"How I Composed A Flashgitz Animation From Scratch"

This was probably one of my favorite gigs I've done in a really long time. So if you're coming over from the Flashgitz channel, welcome, my name's Heyde, I'm a composer, and for those of you who are on my channel, let me just briefly explain Flashgitz and how this all happened.
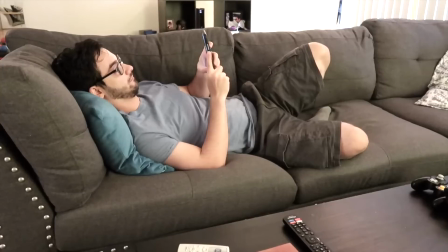[0:11]
About a week ago from the time of recording this, I was sitting on my couch at 11 p.m., doing the social media rounds, scrolling through Instagram, scrolling through Twitter, scrolling through Instagram again, and then I noticed I had a rare DM in Twitter,
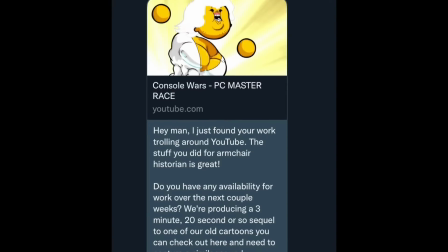[0:22]
which doesn't happen to me too often, so opened it up, and I saw it was from a guy named Flashgitz Don. And I'm looking at it and I'm like, where do I know the name Flashgitz from? And then it hit me.
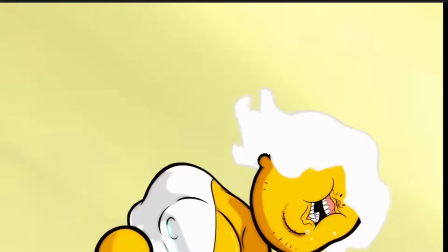[0:32]
Flashgitz has done kind of raunchy adult animations for years. And one of the first animations I ever saw on YouTube was one called Racist Mario.
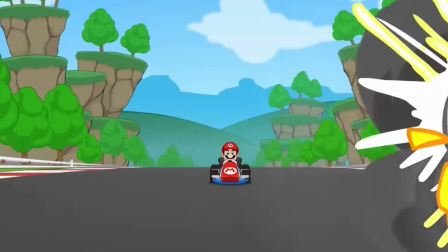[0:39]
It was basically about Mario being just totally belligerent and a horrible person, and it was just so shocking that it was absolutely hysterical. I hadn't seen anything like it before.
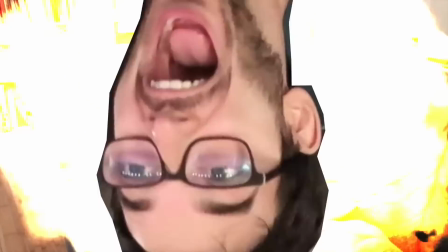[0:48]
So when I realized that they were the Flashgitz, shortly after picking up my body parts from the floor, I texted Don back. I said, I'm definitely interested, let's make it happen. The animation I was gonna be working on was from the series Console Wars, which they've been making for many years now.
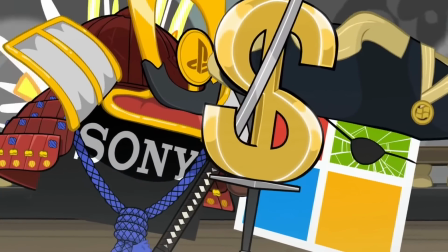[1:03]
And it's basically, as you can imagine, about these different consoles competing to see who is the better specimen, machine. Again, just to be clear, Flashgitz does adult animations. If you're offended by that kind of thing, then maybe this isn't the animation for you.
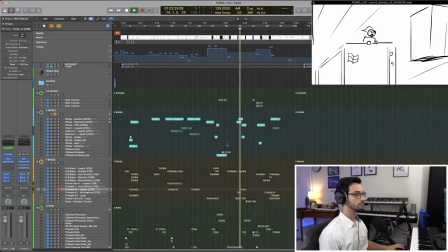[1:17]
But in this video, I'm gonna give you a quick behind the scenes look at my scoring process for a very specific scene in this animation. If you wanna see the full animation, I have linked that in the description so you can check that out and go support the Flashgitz team. So when I start working for animation, typically the first thing I receive is an animatic, which is basically like a rough animation,
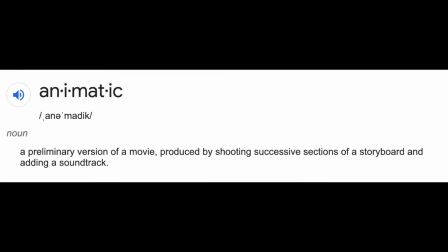[1:36]
usually comprised of still frames, like a storyboard, along with some sound effects and voiceover. The other thing I receive is spotting notes, and spotting notes are universal whether it's animation or film, but are basically the creative notes on what the music should be doing throughout the picture. So it could be hard hit points like somebody getting stabbed, it could be more emotional moods going throughout a scene, and anything in between. So for this video, we're gonna focus on one specific scene, which is the action sequence. So I'm gonna show you what the animatic looks like. Don, I hope you don't mind. And this will give you an idea of what I'm working with when I create the music. So let's play the scene first on its own, and then we'll go into the music.
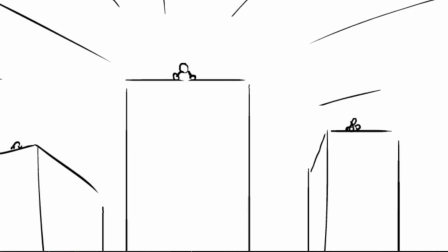[2:11] All rigs, report in! Attack Group Carmack reporting in! Attack Group Newell reporting in!
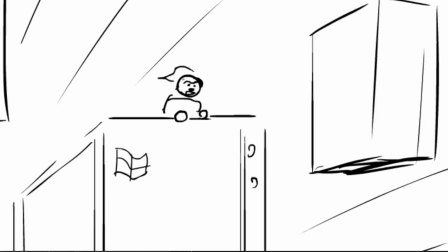[2:19] Attack Group Rashid reporting in! This baby has about 10 minutes in it before it overheats.
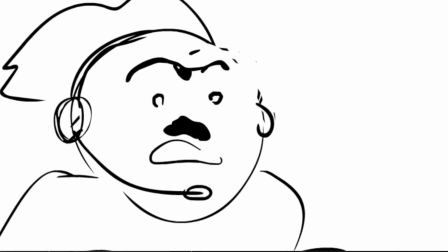[2:25] Let us go to work, my friends.
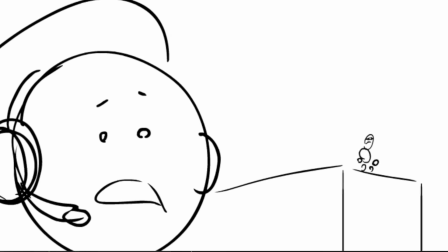[2:31] Why is he just floating there? He's using hacks!
So obviously there's a lot of stuff that I have to hit musically to enhance that moment. So my approach for a scene like this is to pay really close attention to what I'm feeling throughout each moment and what I kind of envision. That first experience is the most important one because that's the experience that the audience is gonna have. So as I'm watching this, I see a couple hit points.
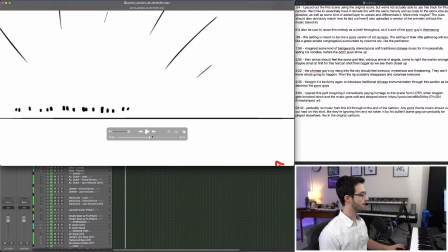[2:56]
First, we have kind of like the horde arriving. So that should feel kind of ominous and brooding.
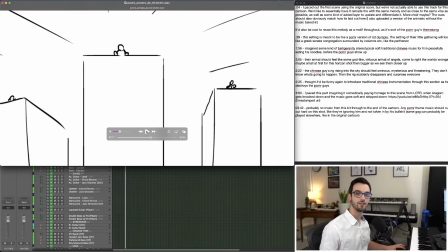[3:00]
Then we kind of had like almost like a militaristic thing, like we want it to feel maybe potentially adventurous because they're all excited about this battle. This looks like a very climactic shot because you notice that it's close in on his face. Now when we have close-up shots, that's something that implies intensity, so you want to really accentuate and exaggerate that.
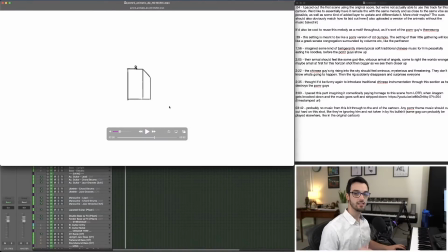[3:16]
Now here I got written notes that this is supposed to be very ominous and brooding, like we don't know what's happening. We don't know why this thing is floating up in the air. So I decided I was gonna put a riser here. I knew that right off the bat. And a riser is basically just a musical rising gesture. It's usually kind of creepy sounding. You hear a lot of them in trailer music. Then he disappears.
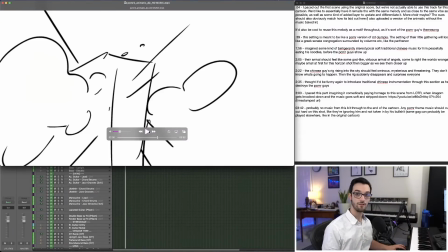[3:36] He's using hacks!
Now at that moment, there's obviously some panic and fear, but it's really important with music that you don't hit that on the beat of him saying that. You actually want to hit it afterwards because you need to give the audience time to actually react to that moment.
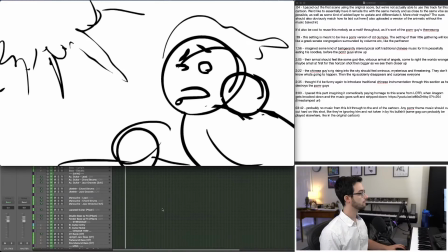[3:49]
Now the chaos kind of begins, so I see this as the chaotic moment.
Rashid, I'm getting notified that you're launching Crash Bandicoot 3.
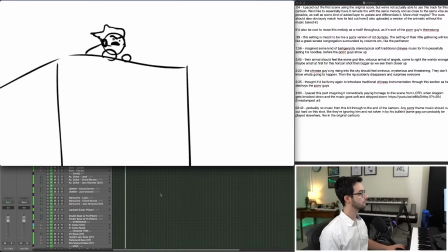[3:56] You know your PC can't handle that. What are you doing?
Now we also have a zoom in shot here. Zooms are another really important thing to pay attention to. When something zooms into a character, it implies significance.